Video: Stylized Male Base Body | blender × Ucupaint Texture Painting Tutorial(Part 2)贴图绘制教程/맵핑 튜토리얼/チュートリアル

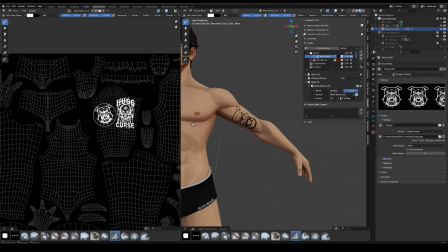Continue stamping other body areas.
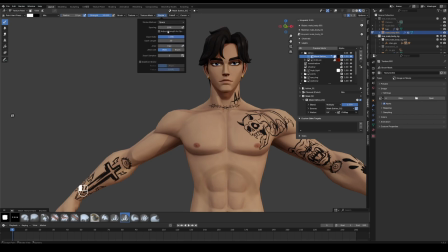Switch the stroke method back to space in stroke. In Texture Mask, clear the mask image.
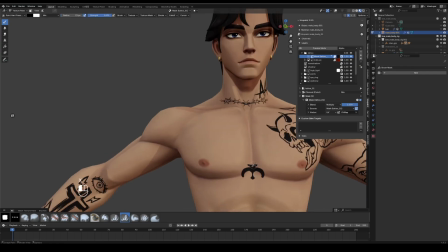With the foreground color set to white, hand paint the remaining tattoos.
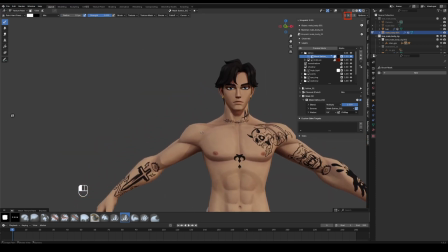Turn off symmetry here. I do not want the tattoos clustered on one side.
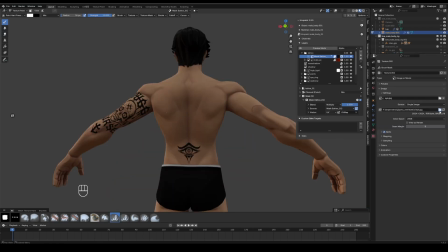Add a lightning tattoo on the right shoulder.
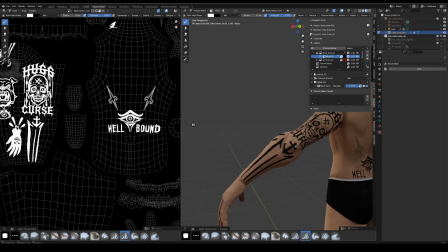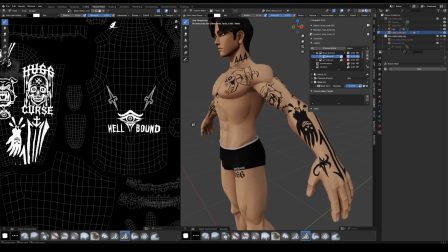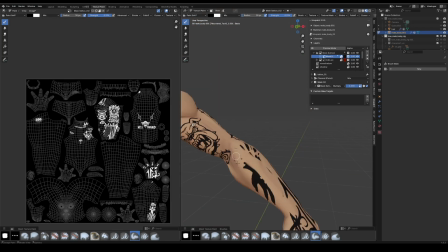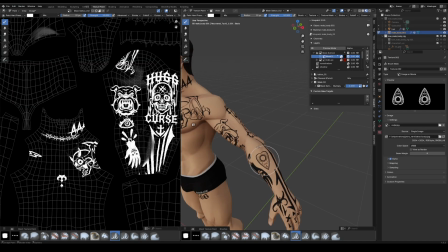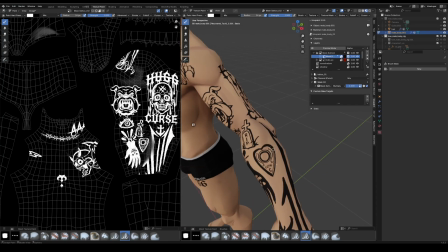For tattoo rendering, I keep the edges crisp, so the design reads clearly from a distance.
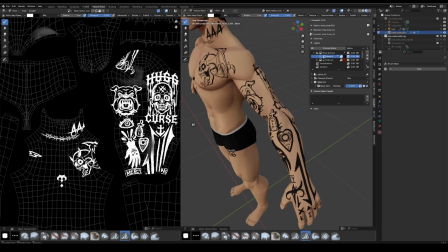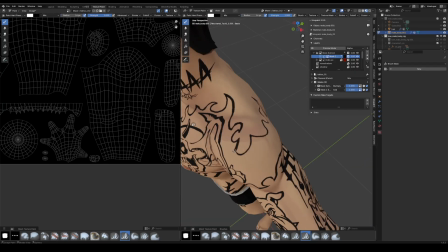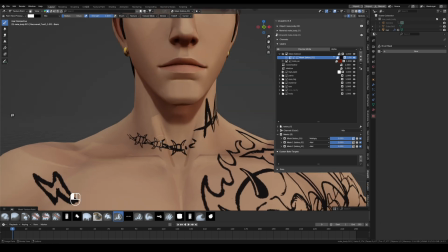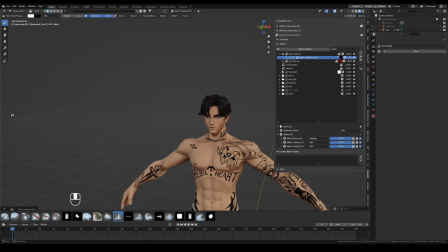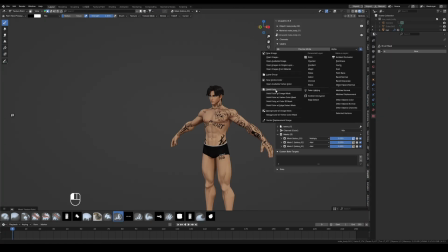After the line art is done, I create a solid color layer under the tattoo layer.
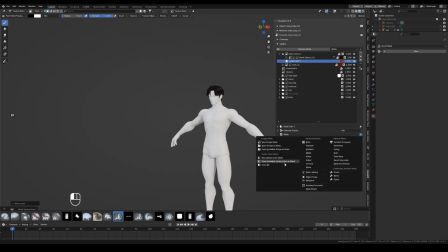Pick a red color, click OK. Add a black mask, paint the flame color.
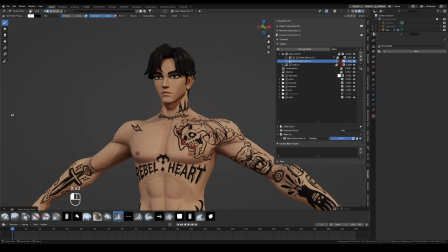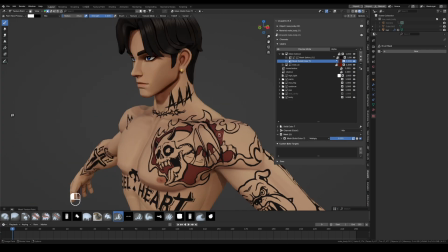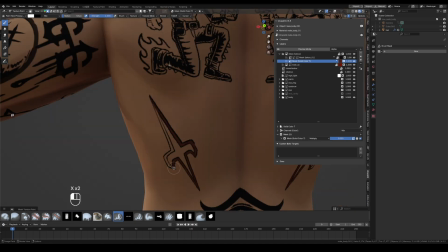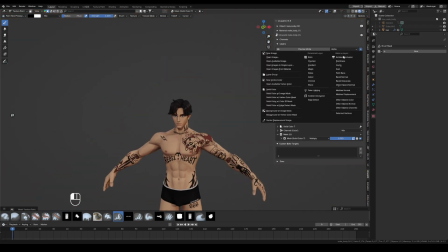Then I create another layer with a lighter tone.
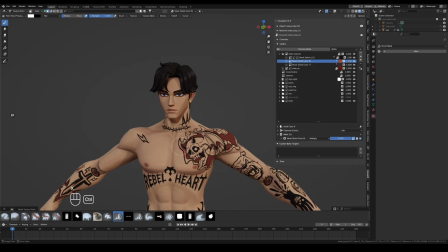I paint the flame edges and tint other tattoo areas lightly, so
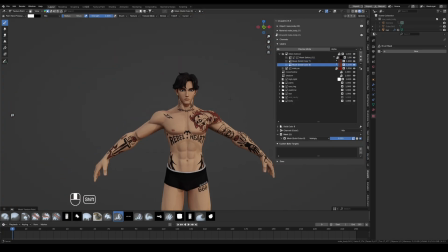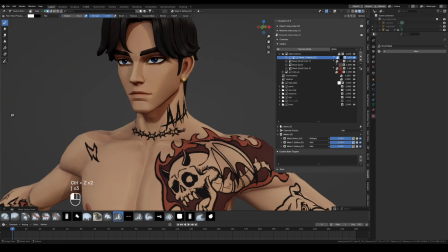the skull tattoo does not look too abrupt. I return to the tattoo line layer.
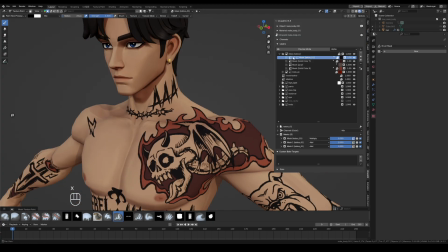I add shadow hatching on the wings and along the spine. This enhances the tattoo detail.
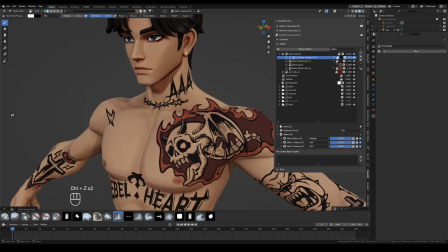Next I create another solid color layer.
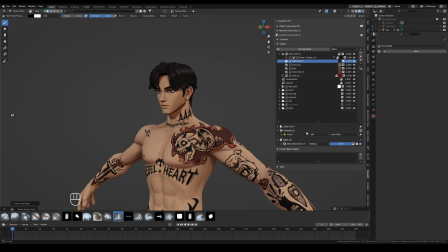I choose a grayish skin tone, expand channel, set the color blend mode to multiply,
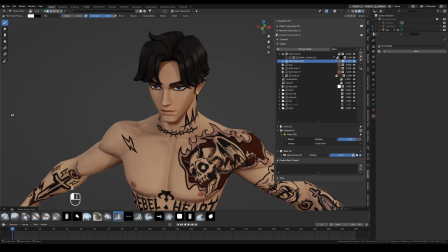lower the opacity, and glaze subtle shadows over the tattoos.
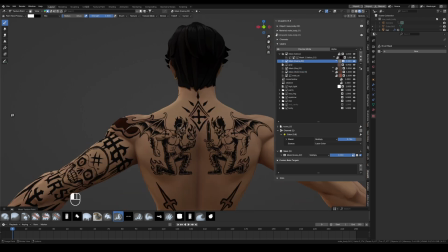A quick note on this add-on, this is my personal take.
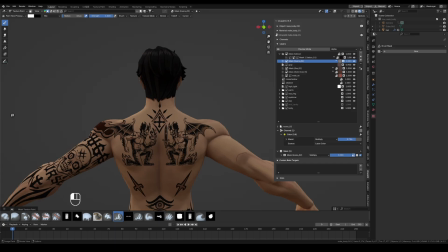If your texture work is not very complex, using it with Blender can boost efficiency.
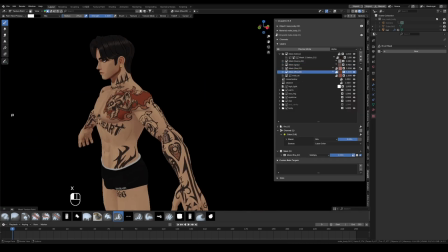I highly recommend it for small teams or solo project. The learning curve is low once you know the interface it is easy to use.
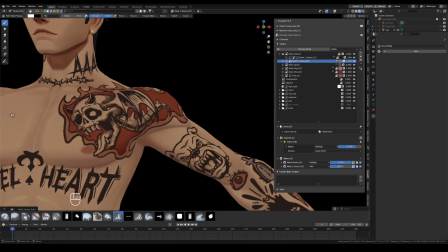Stability is solid and it also helps with project file management.
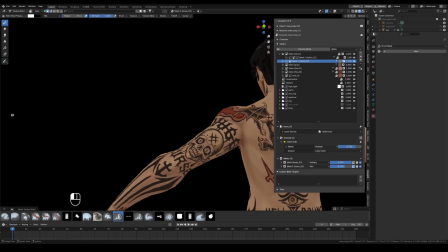This add-on has many other features I will cover them in future videos.
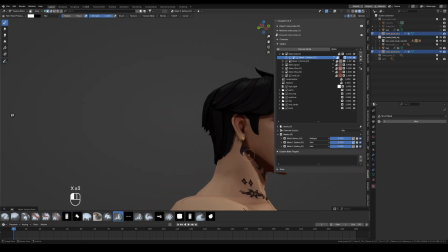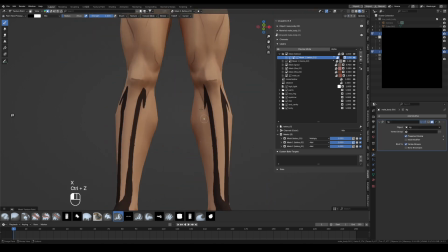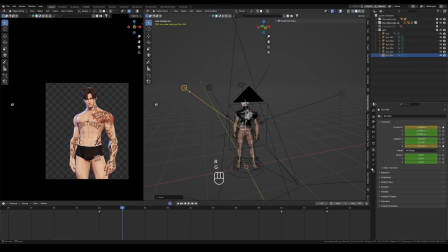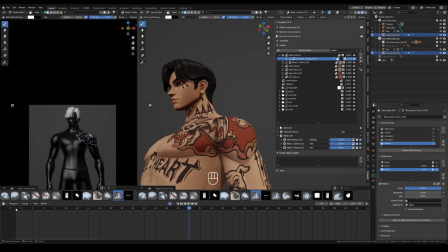When the arm comes down the flame tattoo deforms in a strange complex way.
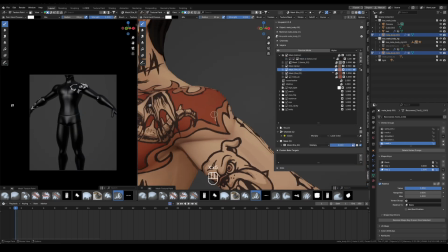I switch between the standing pose and the a-pose and refine the flame outline.
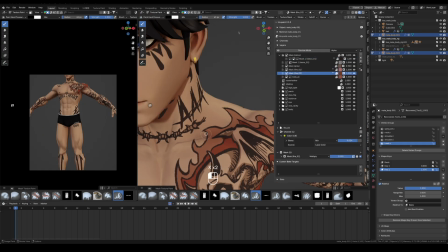This keeps the tattoo readable with arms down and with arms open.